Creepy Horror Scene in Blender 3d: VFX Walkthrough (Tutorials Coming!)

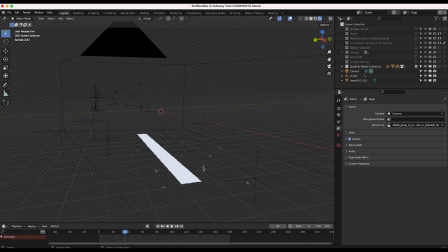[12:09]
And yeah, essentially just overlaid this element on top of our live action shot as well. after baking out this particle system in the particle settings over here.
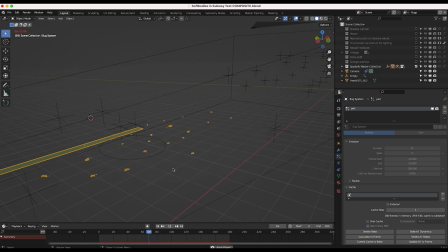[12:17]
Pretty basic little setup here. Added some ants crawling past our character just to give it a little bit of life.
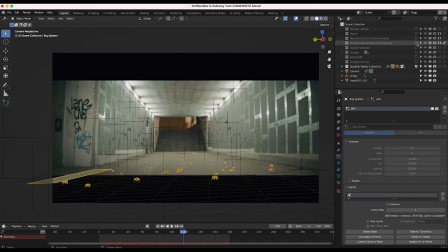[12:23]
And for all of these view layers, as I mentioned, I made sure that our environment around each element was reconstructed.
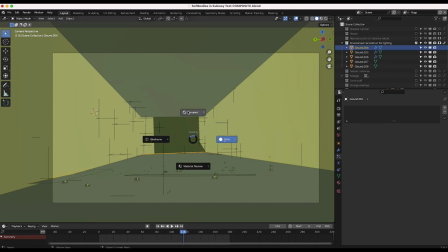[12:30]
So as you can see here, if I go into rendered view and enable our environment to be seen,
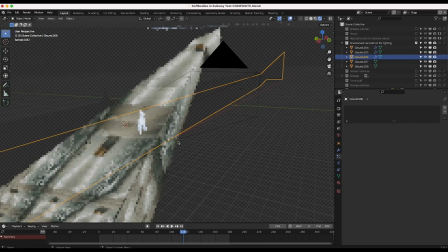[12:35]
you can see this is just a very basic reprojection of the actual shot onto geometry.
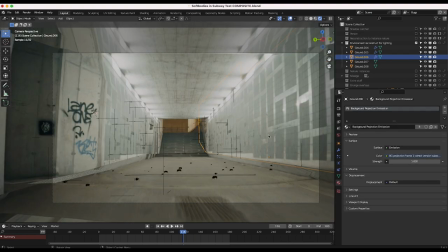[12:40]
And I talked about this in my last video regarding camera projection. I'm just projecting the live action shot onto these planes in the 3D world so that we can then emit the light from the environment back onto the CG elements that are in our scene.
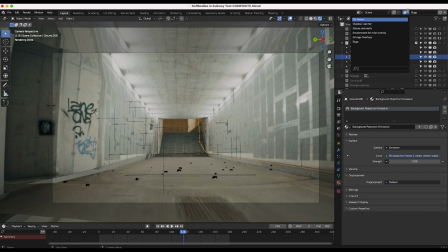[12:52]
So for every single view layer that we have here, we're actually lighting each of these elements with the data from the live action shot by using camera projection. So if you don't know what camera projection is, I've made a ton of videos on that. I'll put all of them in the description below as well.
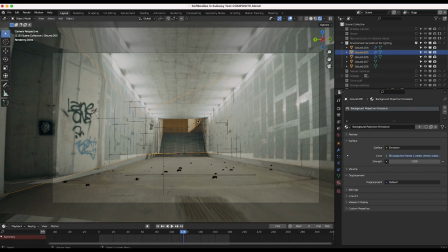[13:06]
But essentially, we're just projecting the live action shot onto the 3d geometry in our scene and using that as the lighting in our 3d world so just using
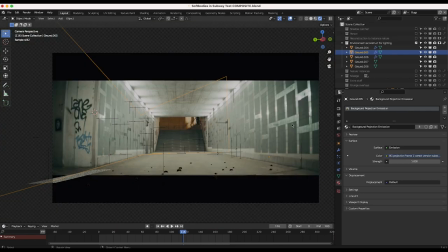[13:13]
3d emission materials here and then we actually of course hide these from our scene so that they're only acting to light our 3d elements but we're not actually rendering that geometry for each view layer but anyways after adding our 3d amps with our spiderfy add-on i then added
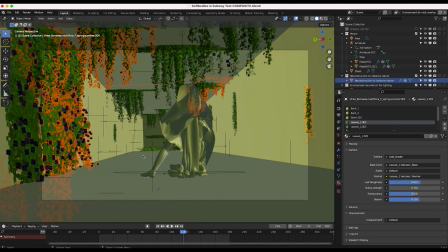[13:28]
one more view layer to our scene for this last view layer i've rendered out everything that we've added to our scene rather than rendering all these elements out as a beauty pass. I'm actually rendering all the elements out via a mist pass so that we can then overlay
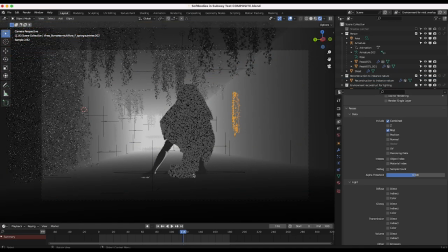[13:41]
this mist on top of our live action shot to add a little bit more depth to the scene. You can see that by enabling this mist pass data and rendering it out in this way, we can then overlay this mist and use it as a compositing element to blend everything together and add a little bit more depth and kind of a surreal creepy look to the subway.
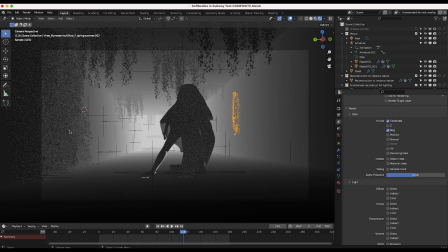[13:59]
Using a mist pass is a great way to add some depth to your scene, but in order to render it effectively, you need to first reconstruct the geometry of your live action shot as well as render out how that mist would interact with the 3d elements that you're adding to your scene so this is our environment reconstruction for our mist pass layer and then finally i should mention that we're also rendering out a shadow catcher of everything
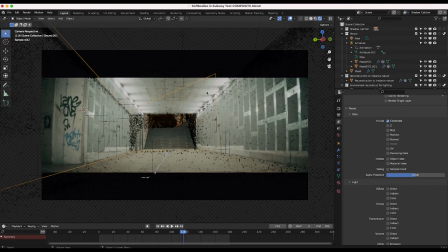[14:18]
as well so this is actually our last view layer just a very basic shadow catcher plane on both our walls as well as the ground here you can kind of barely see our shadows showing up here but you know in compositing you can either bring down the shadows or you know lose them a little bit depending on your particular taste.
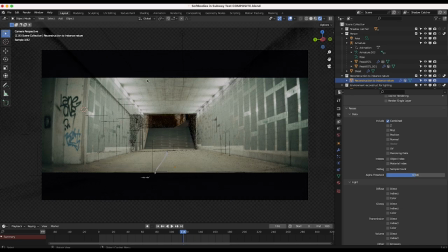[14:34]
So on this view layer I'm just rendering out the shadows on the 3D reconstruction of the geometry in our scene so that we can obviously control the shadows of the 3D elements that we're adding to our scene individually from the element itself.
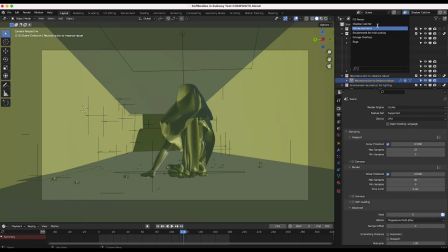[14:45]
But anyways guys I've rendered out all of these different view layers at 36 samples. I've rendered them out as a multi-layer open EXR sequence for better control in the compositing process and yeah let's get into the compositing node tree setup.
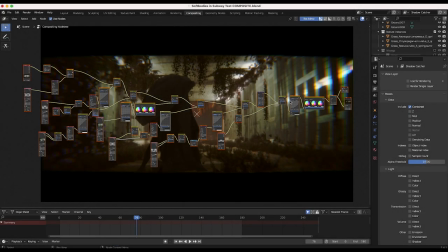[14:58]
All right guys so this is our 3D compositing node tree setup here. Nothing too crazy. Obviously, if you're not used to node-based compositing, this might look a little bit complex, but have no fear. I'm going to break down each element that we've added to our scene in a fairly step-by-step process here.
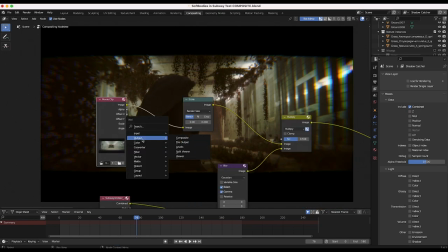[15:11]
So go ahead and start at the beginning. Here we have our movie clip. So I'll go ahead and add a viewer here.
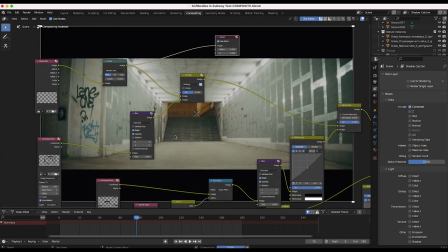[15:16]
So first thing we've added to our node tree setup is just our very basic background live action plate.
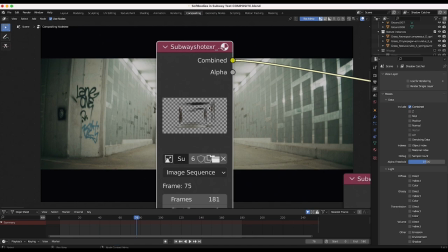[15:22]
Then I've added our grunge overlay here. So our alpha plane textures that we wanted to grunge up our environment with.
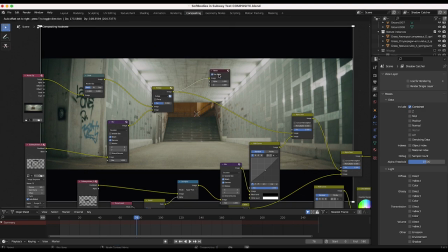[15:28]
So you can see if I just overlay this with our viewer node, we get this kind of basic overlay of grunge.
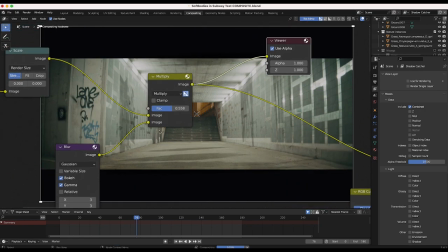[15:34]
And I've just used a multiply node here. And I've also blurred our elements as well.
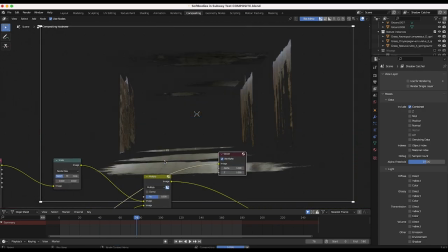[15:39]
So this is our element before we've added it on top of our footage like so. Then here we are multiplying this on top of our live action plate.
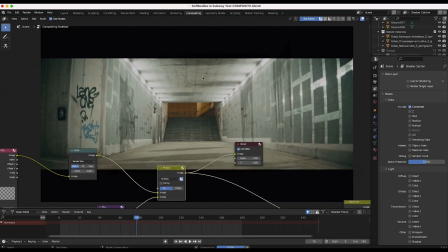[15:47]
So pretty basic little setup here. I like using the multiply node here because it helps to blend it into the shot a bit rather than just overlaying it with an alpha overnode.
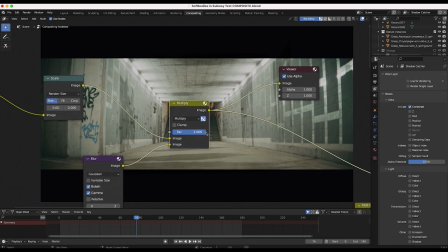[15:56]
And I can also change how much of the element that I want to add into our scene as well. So if we can increase this, you'll notice that obviously we'll get more of the element. So need to kind of, you know, dial it back depending on realism. But I have this around 0.5 just to grunge up our subway a bit.
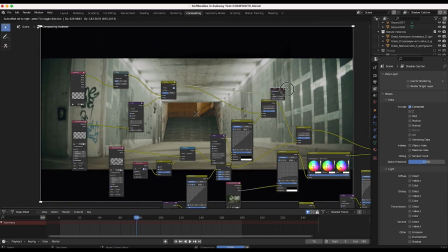[16:10]
So that was our first view layer that we've added on top of our plate. Then I've added our shadow pass.